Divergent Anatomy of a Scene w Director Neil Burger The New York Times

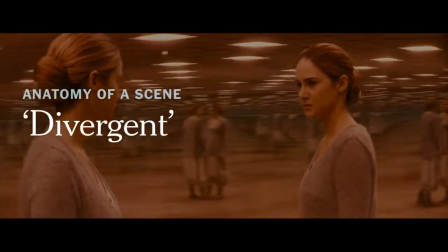I'm Neil Berger, the director of Divergent.
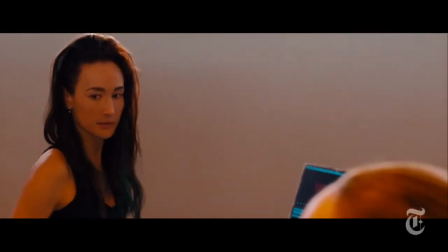Divergent takes place in a future world where society's been divided into five factions,
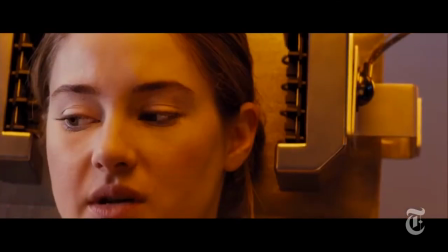each faction based on a fundamental human trait like bravery or selflessness.
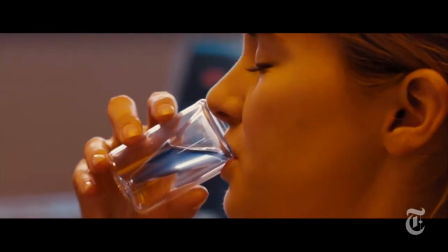And when you reach a certain age, a young person can determine which faction they'll live in for the rest of their lives.
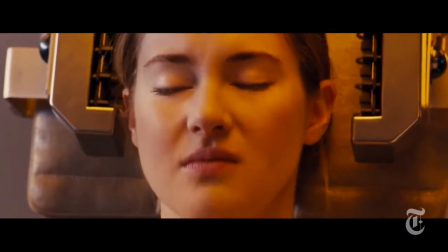They take an aptitude test to determine that.
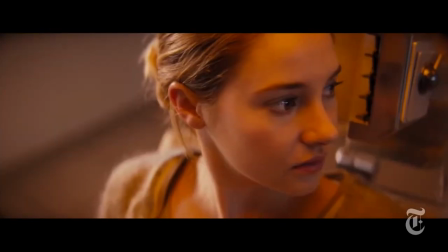Tris, played by Shailene Woodley here, drinks a serum that induces a kind of controlled dream where she's presented with a number of choices.
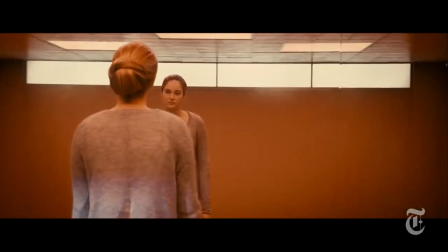The question for me as a director was, what does that mental state look like? The movie's about identity, who am I, where do I belong?
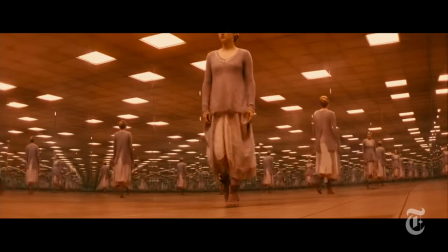So I thought that the idea of reflections, multiple images of Tris,
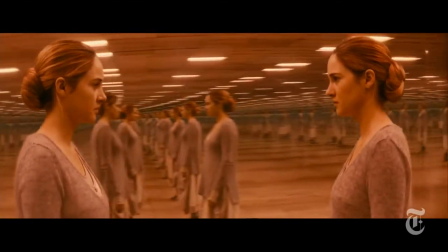were an interesting way to play with those ideas. and I'd experimented with
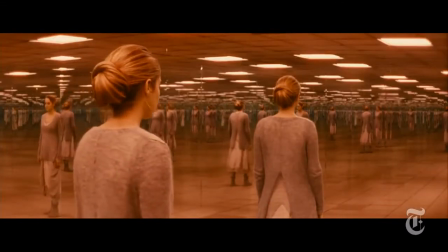kind of psychotropic visual effects with mirrors and infinity reflections in my previous film,
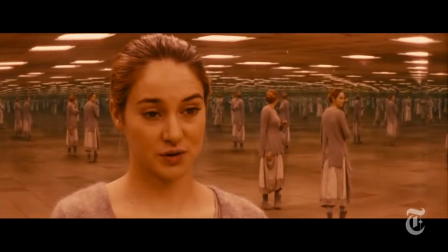Limitless, and this scene in Divergent gave me the opportunity to do more.
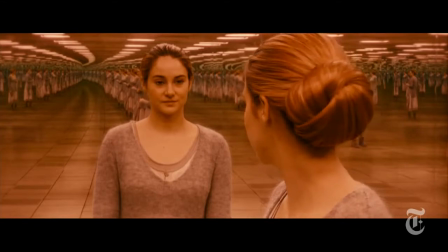The idea for me was that Tris would move seamlessly through the mirror.
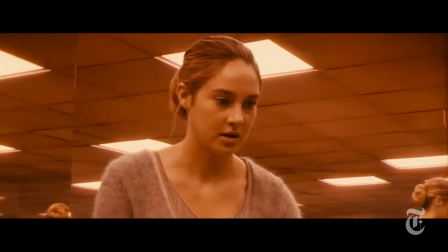There'd be no rippling effect. She just would find herself somewhere else, like in With the Logic of a Dream.
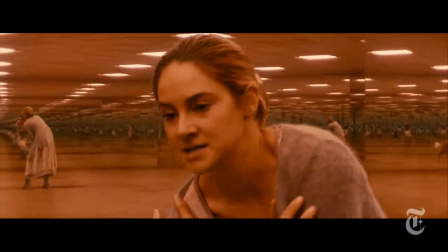So we meticulously plotted it and rehearsed it with about eight different cameras filming each of her moves,
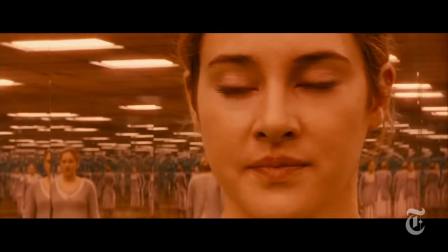all catching sort of different parts of her reflections so we could put it together digitally.